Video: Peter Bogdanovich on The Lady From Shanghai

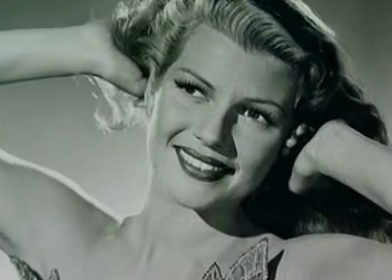4:07 And around the time of Kane, Rita Hayworth was on her way to becoming the number one most popular pinup
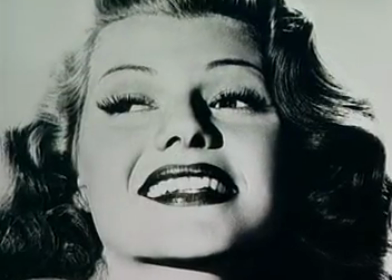4:15 for the G.I.s in World War II And supposedly Orson saw the famous pinup and said,
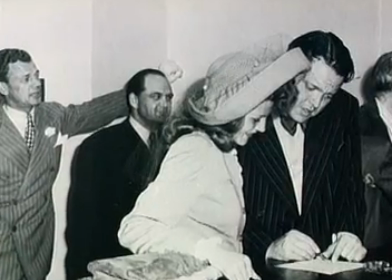4:21 I'm going to marry her one day, and did The relationship was complicated Rita supposedly was a very troubled
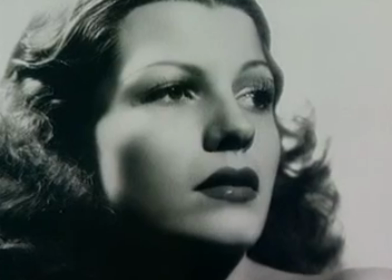4:28 woman who suffered from child abuse There was just a lot of bad vibes underneath the surface, and Orson evidently did the best he could, but it was a difficult relationship.
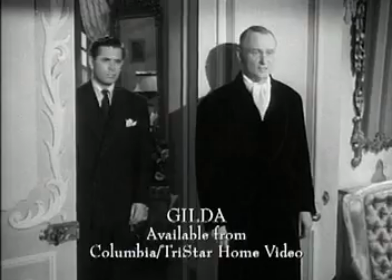4:41 Gilda, are you decent? Me?
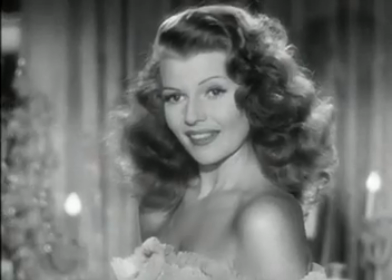4:45 Around the time that this picture was first discussed, Rita was the biggest star at Columbia and one of the biggest stars in the United States and the world.
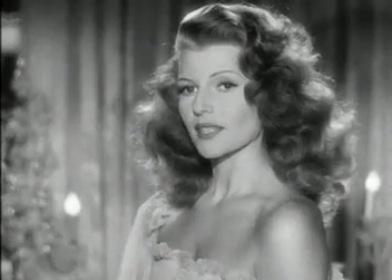4:53 Sure, I'm decent.
And Orson was struggling, but certainly a desirable factor as an actor.
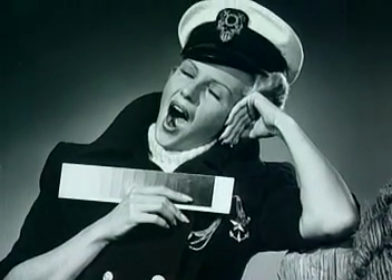5:05 The role that Rita Hayworth ended up playing in the picture was originally intended, in Orson's mind, for an actress who wasn't particularly known. I don't think he had any intention of making a star vehicle initially, but a small thriller.
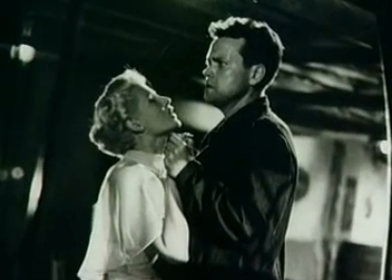5:19 Their relationship was not doing so well, and it was evidently Rita's idea to do the picture with Orson. It was her hope that it might bring them closer together, and it did briefly, but they were divorced before the film actually opened.
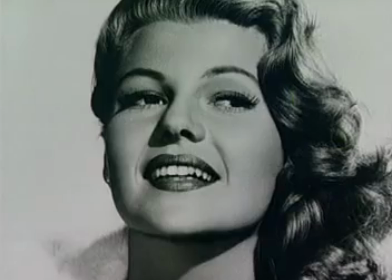5:38 Orson decided that she would be better for this part if her hair was different than what everybody knew her as. Also, it was a different kind of Rita, as he said, than anybody had seen before.
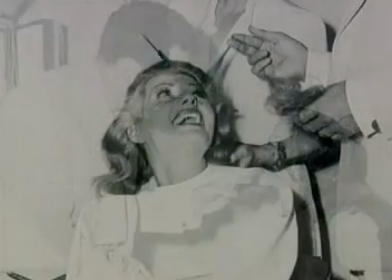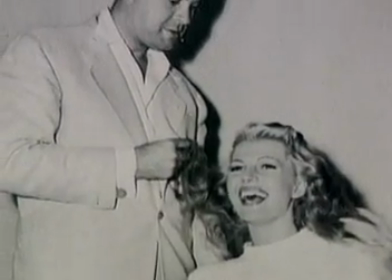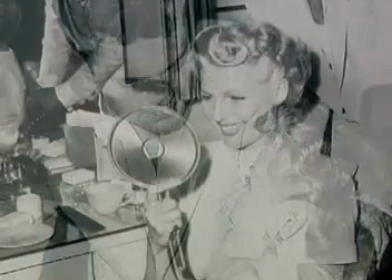6:03 certainly didn't please harry cohen that his biggest star was having her hair cut and her signature red hair at that i think
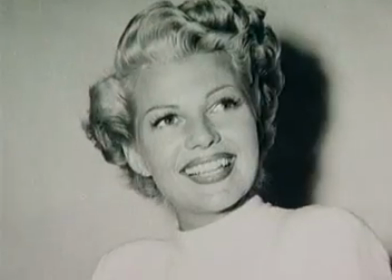6:11 it was a decision made not so much for publicity or to irritate harry cohen but because he thought it was better for the part and better for the character that she
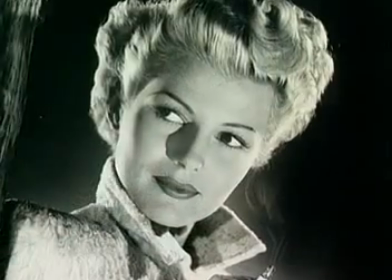6:20 have short hair and then be blonde and i think he wanted a new look that would go with a new character.
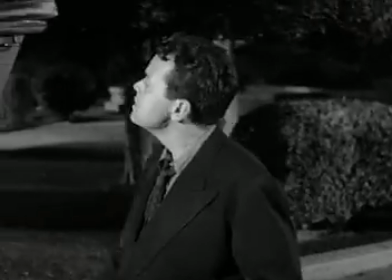6:29 Good evening, says I, thinking myself a very gay dog indeed.
Orson thought it was funny,
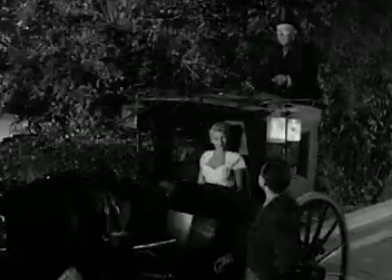6:35 but sort of agreed with Harry Cohen when he said to him that he's never going to hire one person to direct and act the lead in a picture again. And Orson said, why? And Cohen says, because I can't fire anybody.
That's how I found her.
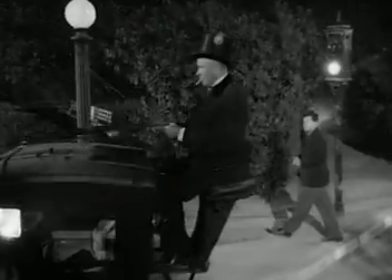6:50 And from that moment on, I did not use my head very much.
His character's not a typical leading man.
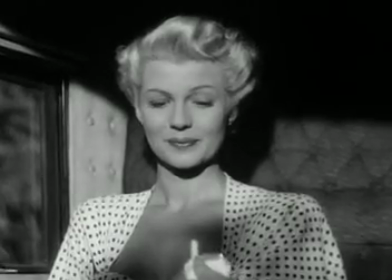6:56 He's easily fooled. He's trusting the elephant in those days. And he falls for that character and gets himself into a big mess.
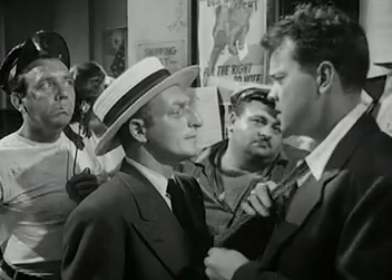7:04 He's sort of the innocent in the story.
O'Hara? O'Hara? You're what they call an able-bodied seaman?
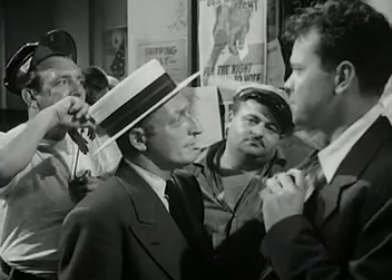7:11 That's what they call it.
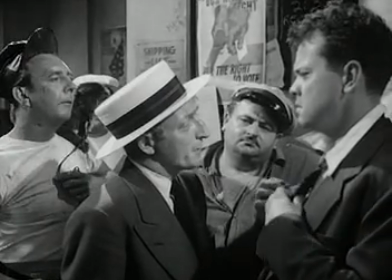7:12 As usual with Olsen, he tried to make the heavies more interesting and the hero more complicated, so everything was, you know, mixed up.
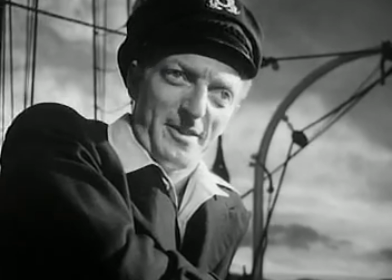7:21 Money cannot bring you health and happiness etc is that it without
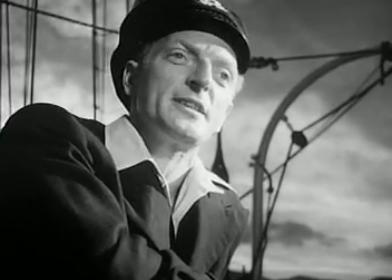7:27 money i'd be flat on my back in the ward of a county hospital everett sloan had been introduced into movies and citizen kane was one of the mercury players
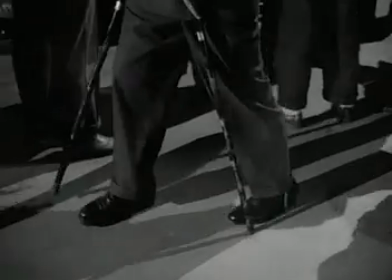7:36 i asked him why he had made banister such a elaborate cripple well orson's answer was
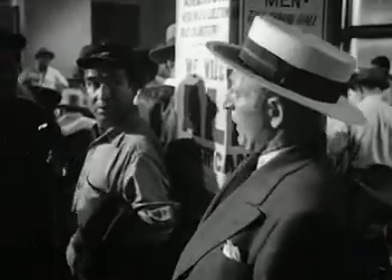7:42 that he felt edward everett slung was largely a radio actor and didn't move very well and that
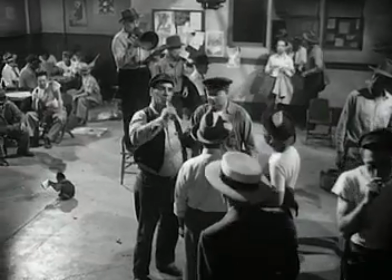7:47 he thought it would give him an interesting physicalization of the character orson sometimes liked certain actors and remembered them glenn
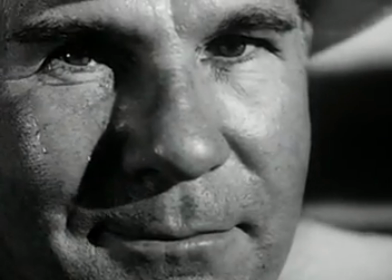7:58 andrews he'd seen him in a film made in 1930 called laughter and he'd remembered glenn and thought he was a wonderful actor and cast him and andrews does give a kind of really diabolically weird performance a little targ at practice I was just doing a little talk at practice.
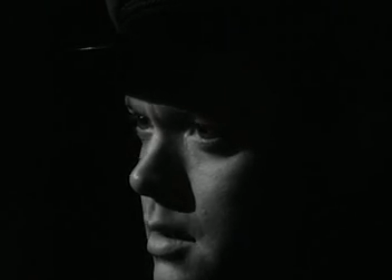8:16 The picture did seem to have a kind of cursed, what the French call, mordille. Yes, it was a little bit damned.
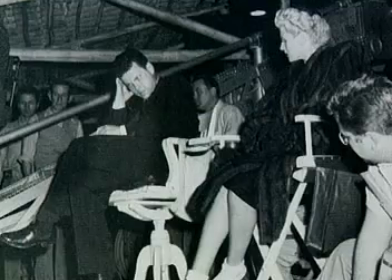8:23 A crew member died, and people got sick, and Rita got sick for a long time. And the impression was that Orson had fallen behind because of his way of shooting.
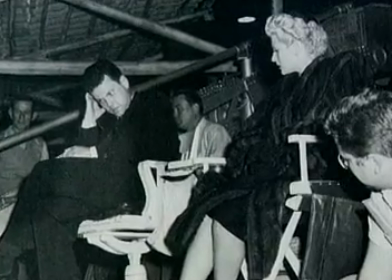8:32 But in fact, Rita had gotten sick, and they closed down for a month. Which, when I mentioned to Orson that I had noticed this in the production reports, that they'd had to close down because of her continued illness, Orson said, my God, you're right, I'd forgotten that. Maybe he'd begun to believe that it was his fault.
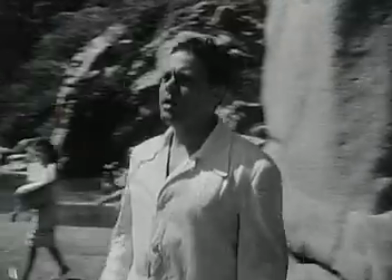8:50 I think with the lady from Shanghai, which was shot on sound stages, but it was also shot on locations in Acapulco and San Francisco,
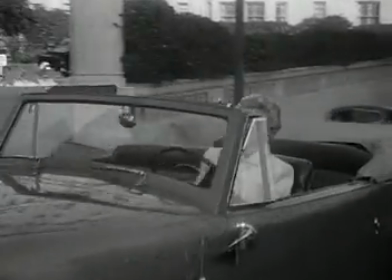8:58 and as usual with those scenes that are shot on real locations, they give the film an enormous breath, and you feel that this is happening.
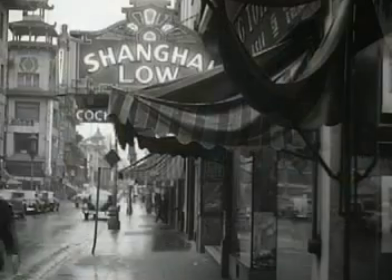9:07 Orson was particularly good at handling locations. or showing them off to their best ability.
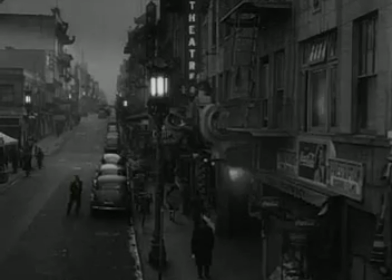9:14 John Ford had said to me, most of the good things that happened in pictures happened by accident. And I repeated this to Wells, and Wells said,
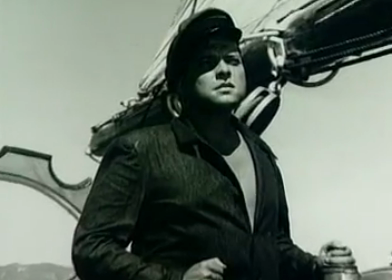9:22 yes, you could even say that a director is a man who presides over accidents.
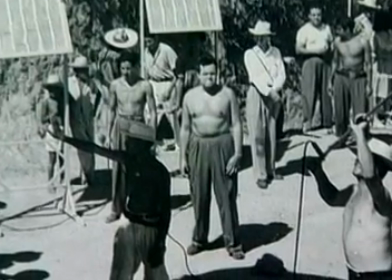9:28 He liked to create a set in which the possibility of something different than what he'd imagined or what he'd planned would happen. He liked to leave it open. Well, shooting on location gives you much more of that feeling.
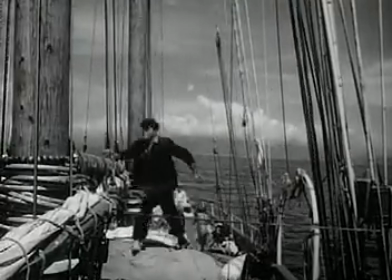9:43 And what was I, Mike O'Hara, doing on a luxury yacht?
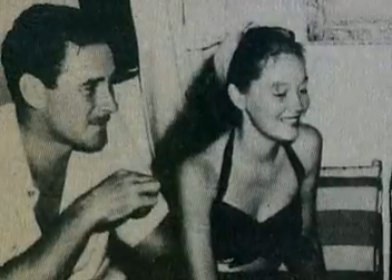9:48 The yacht on which they shot belonged to Errol Flynn, who was a friend of Wells' and supposedly Flynn was around for some of the shooting.
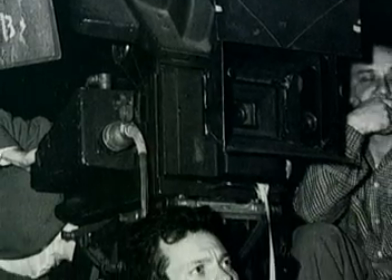9:56 There were also three cameramen on the picture. Charles Lawton gets sole credit, but Rudolf Maté, who then became a director later, also is credited.
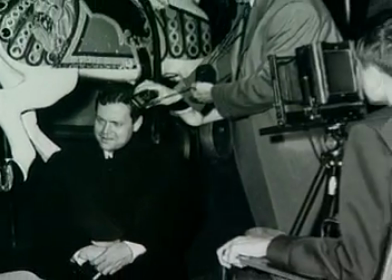10:04 And then there was Joseph Walker, who also did all the Frank Capra pictures and probably was under contract to Columbia still. It speaks of the picture being shot in pieces in different places and also over a longish period of time.
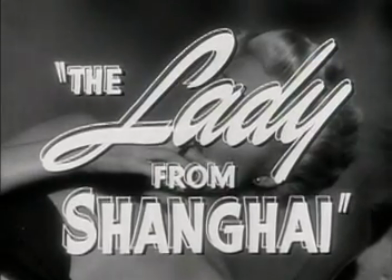10:19 There were three other working titles on this film, besides If I Die Before I Wake, which is a novel's title. There was Black Irish, which referred to Wells' character, and Take This Woman,
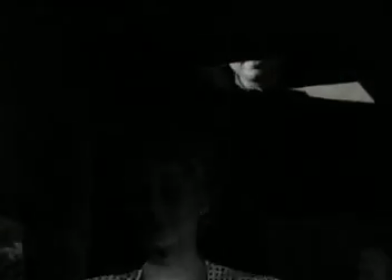10:30 which obviously referred to Rita, and the girl from Shanghai, which became the lady from Shanghai.
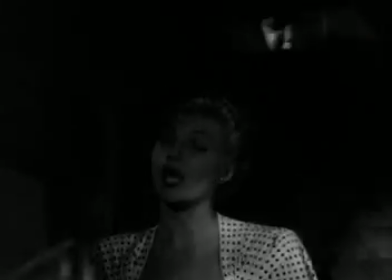10:35 How do you rate Shanghai? I work there, too.
I think the lady from Shanghai certainly falls into the film noir category, a kind of a crime thriller.
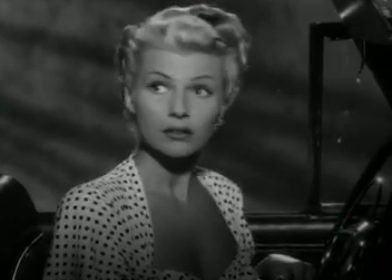10:43 I don't know how to shoot. It's easy. You just pull the trigger.
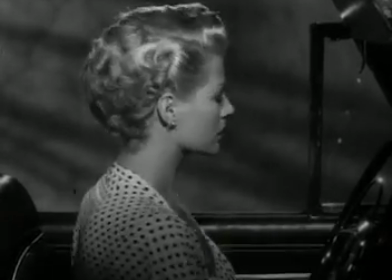10:47 Very much a kind of a post-World War II genre. But I think Lady from Shanghai is one of the first.
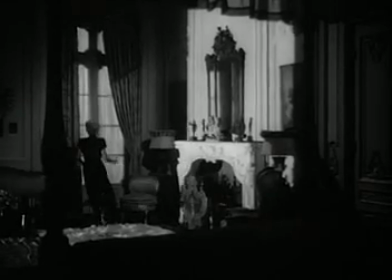10:55 It was made before some of the other ones were released.
Give me a cigarette.
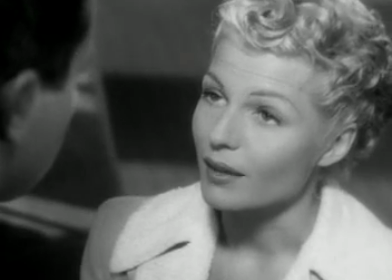11:00 It is pretty much in the film noir vein, but it's more complicated, more grotesque, more bizarre, darker, I think, than most crime pictures.
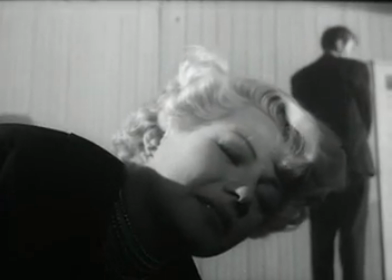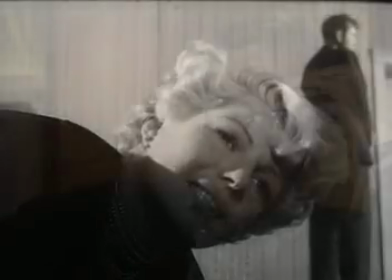11:17 I think throughout Wells' films, he's often been accused of being needlessly flamboyant or pretentious or whatever,
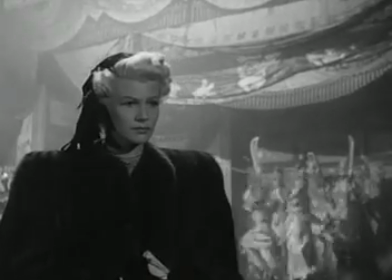11:25 but usually you find that the background or the atmosphere has equal weight with the scene itself.
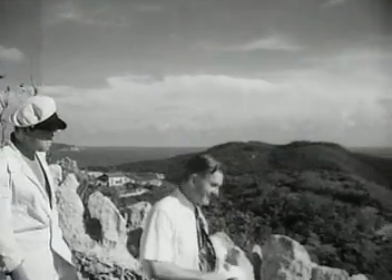11:34 There are a number of set pieces.
$5,000, fella.
There's a scene with Glenn Anders and Wells overlooking the ocean.
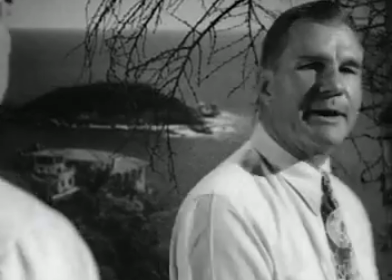11:42 I'll fill in the details later.
There's a kind of a sense of vertigo, a sense of insecurity, unstableness,
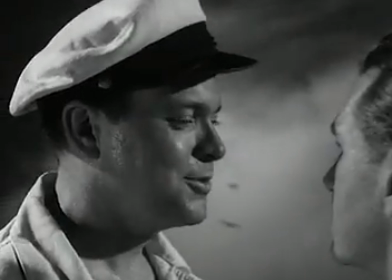11:49 not just in the sort of scene itself, but really in the way it's shot and the precipitous feeling of it that you could fall off into nothingness. That's true of so many scenes in the picture. You've seen it in the aquarium.
I've never seen an aquarium.
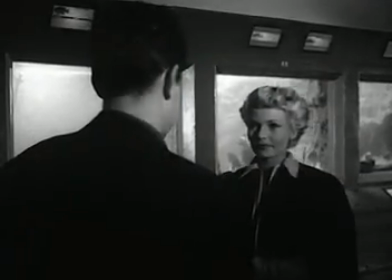12:06 You have a sense of ominousness with those fish in the background. It's very weird.
Take me quick.
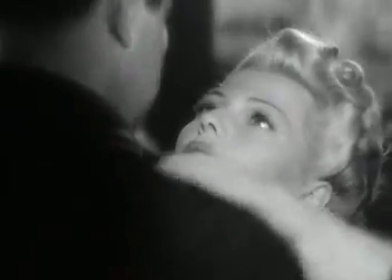12:12 He uses the background as a kind of comment on the foreground.
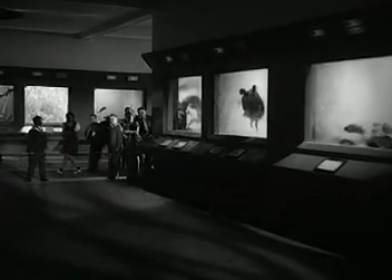12:15 It has an ominous, strange feeling that totally undermines the romance in the foreground.